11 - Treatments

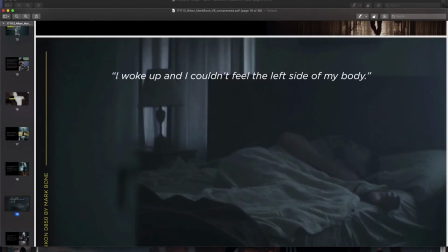So also too with the treatment, you can see here, I have this quote: I woke up and I couldn't feel the left side of my body. And I might have taken this from a pre-interview that I did. And you remember we talk about pre-interviews in this documentary course. It also might have just been something that I assumed Deli might say in an interview. But I'm trying to evoke the idea of what my film is going to look like. Now, for a normal documentary, you don't have to go to this extent. For commercial documentaries, you kind of have to, because the client always wants to see what's happening ahead of time. But some directors, like myself, will build out some of our film ahead of time like this so that our editor knows what we're going for.
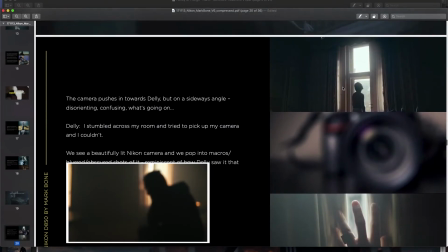So I have a quote there. We move on here, we see these big windows, these rooms, the defocused camera, the hand.
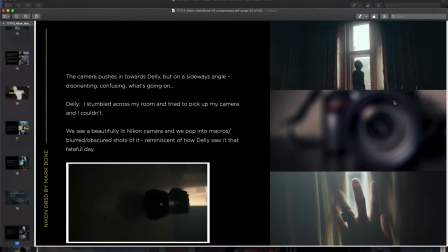I shot all of this in our film because I wanted to make it feel like Deli Carr was trapped in his room.
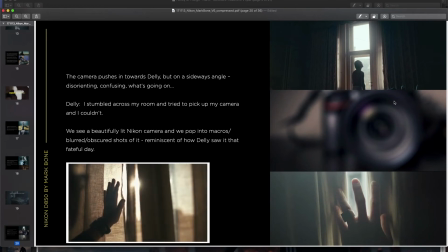He would have felt trapped after he had a stroke, and he was wanting to get back to his camera. But again, the camera's defocused, it feels far away, it doesn't feel real.
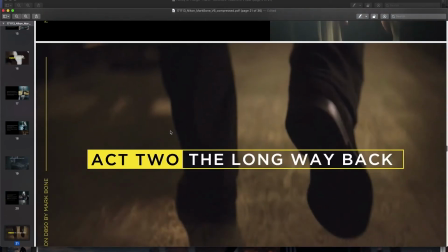We go on here for the Act 2, the long way back. This is the middle section. This is now, we've established what Deli wants, which is him wanting to get back to his career,
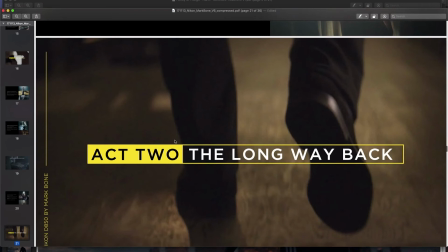his first love, photography, and now we're going to show that journey. So we talked about the long way back, and this is where we begin to see pictures and accolades of what Deli's done.
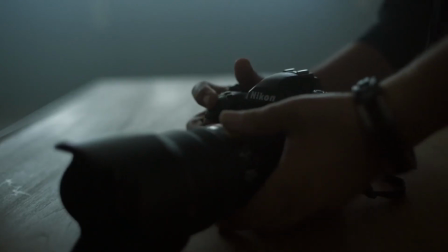We're seeing up close pictures of the camera because we're trying to sell a camera, because this was for Nikon, the D850.
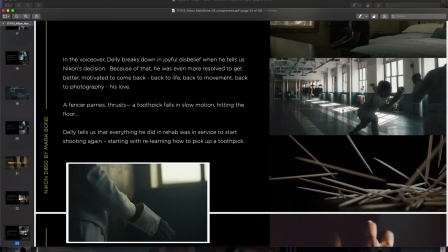We begin seeing the fencers. We're getting a bit more of the momentum building up towards the final photo shoot.
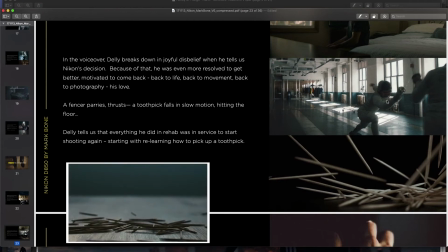And then we see the toothpicks, because Deli said one of the first tasks he had to do after his stroke was trying to pick up toothpicks.
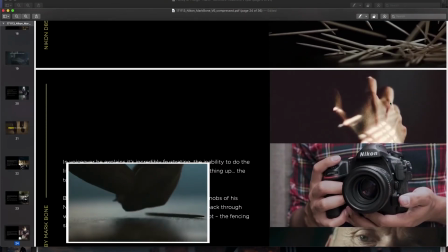So again, I'm just accentuating the whole story here, showing these images.
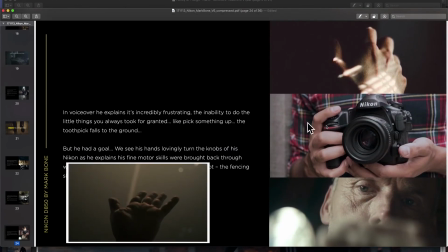These are what Deli Carr's eyes might look like, and we have a shot of him holding the camera, trying to please the client.
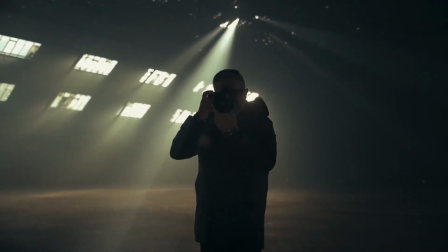You throw a bunch of their product in your treatment, they'll be very happy. Here's a shot of a hand in darkness.
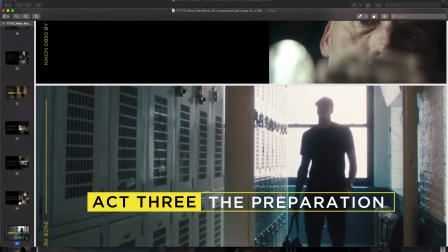Again, these are repetitive images, but I'm trying to show people the style I'm gonna do.
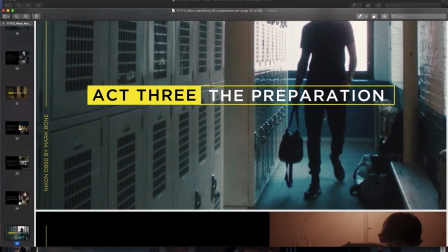And so Act 3 here, this is the preparation. This is just before he goes into the shoot.
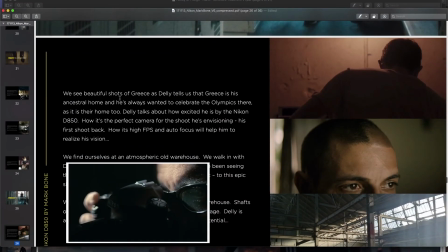We talk about seeing a bit of grease, and Deli talks about his ancestral home.
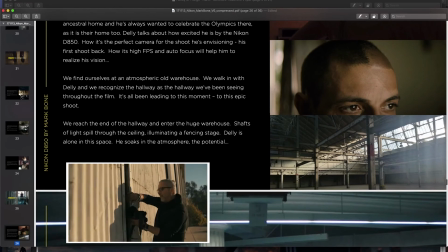We have pictures here of large warehouse space. And what's great, again, about a treatment is this picture here inspired our art directors to find us this
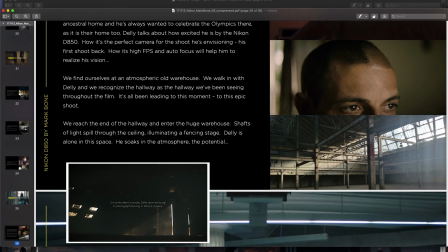ginormous World War II airplane hangar that was abandoned in the middle of Athens.
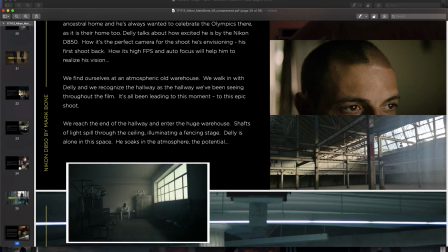And so these pictures, again, give everyone a direction on set to know what me as the director, what I'm trying to accomplish.
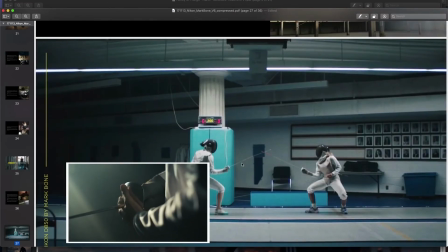Moving down here, we have some pictures of the fencers facing off. We have that in our film. Fencing is like life. It's a fight, but a beautiful one. There you can already see why we called the film Beauty in the Battle, like that there is beauty discovered in the battle of life.
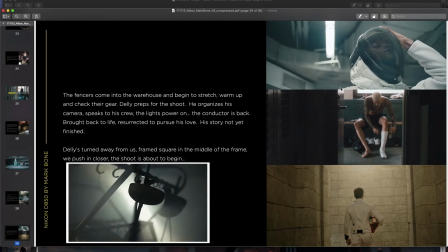So we talk about the fencers coming in to start their battle.
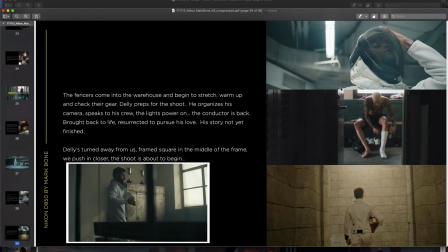There's this great sequence in the middle of Beauty in the Battle where we see our fencers arming up like gladiators going to battle.
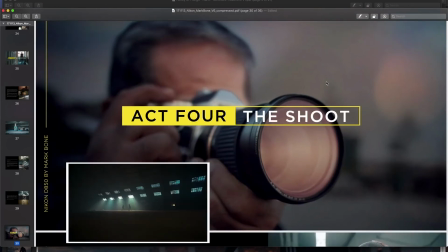And we're almost there for Act 4. This is the shoot. This is finally Delikar getting back to his first love.
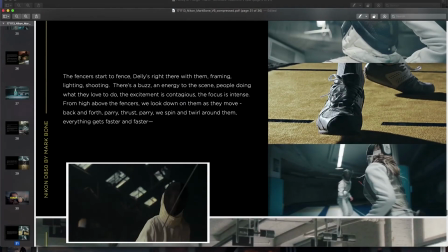And we've already seen a bunch of these images before, but we put them back in. Sometimes repeating images in a treatment is fine.
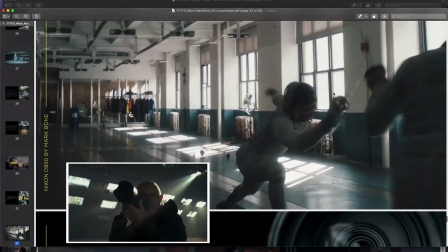We're going on here now. We're seeing some more pictures of what the fight might look like.
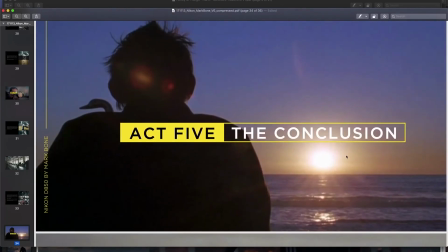Act 5. Oh, I forgot. I didn't realize there was 5 acts in this treatment. This is the conclusion.
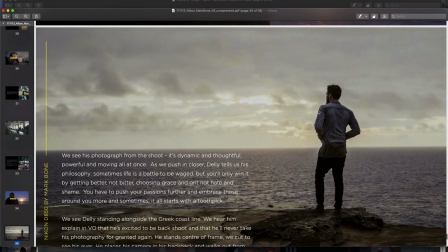We see, this is actually a director I really love, Solomon Lithelm, standing out on a shoreline. This was for a music bed film, and I used a very similar picture. It was of Delikar standing over Athens at the end.
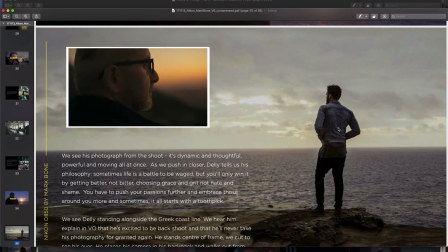That's how I kind of summarized and finished the film, him reflecting on the city he grew up in while he talks about what he just had accomplished. And then that's the end of the piece. It says thank you. So there's me going over the treatment. If you go watch the film, you'll see it looks very similar to the treatment, but again, I think it looks better than the images we found in some cases, or at least it was closer to my own personal style. It's okay to rip images like we were saying because they're springboards. They're for you to find your inspiration, and they're also great guidelines for everyone who's working with you. Even if that's just you, you can go back to the treatment and think, am I trying to shoot the film I envisioned in my mind? So again, that's treatments. It's you trying to put your brain on paper, and it's a skill that takes time. They'll get easier as they go on, but your first few treatments you make take hours, if not weeks in some cases to make, so that's okay.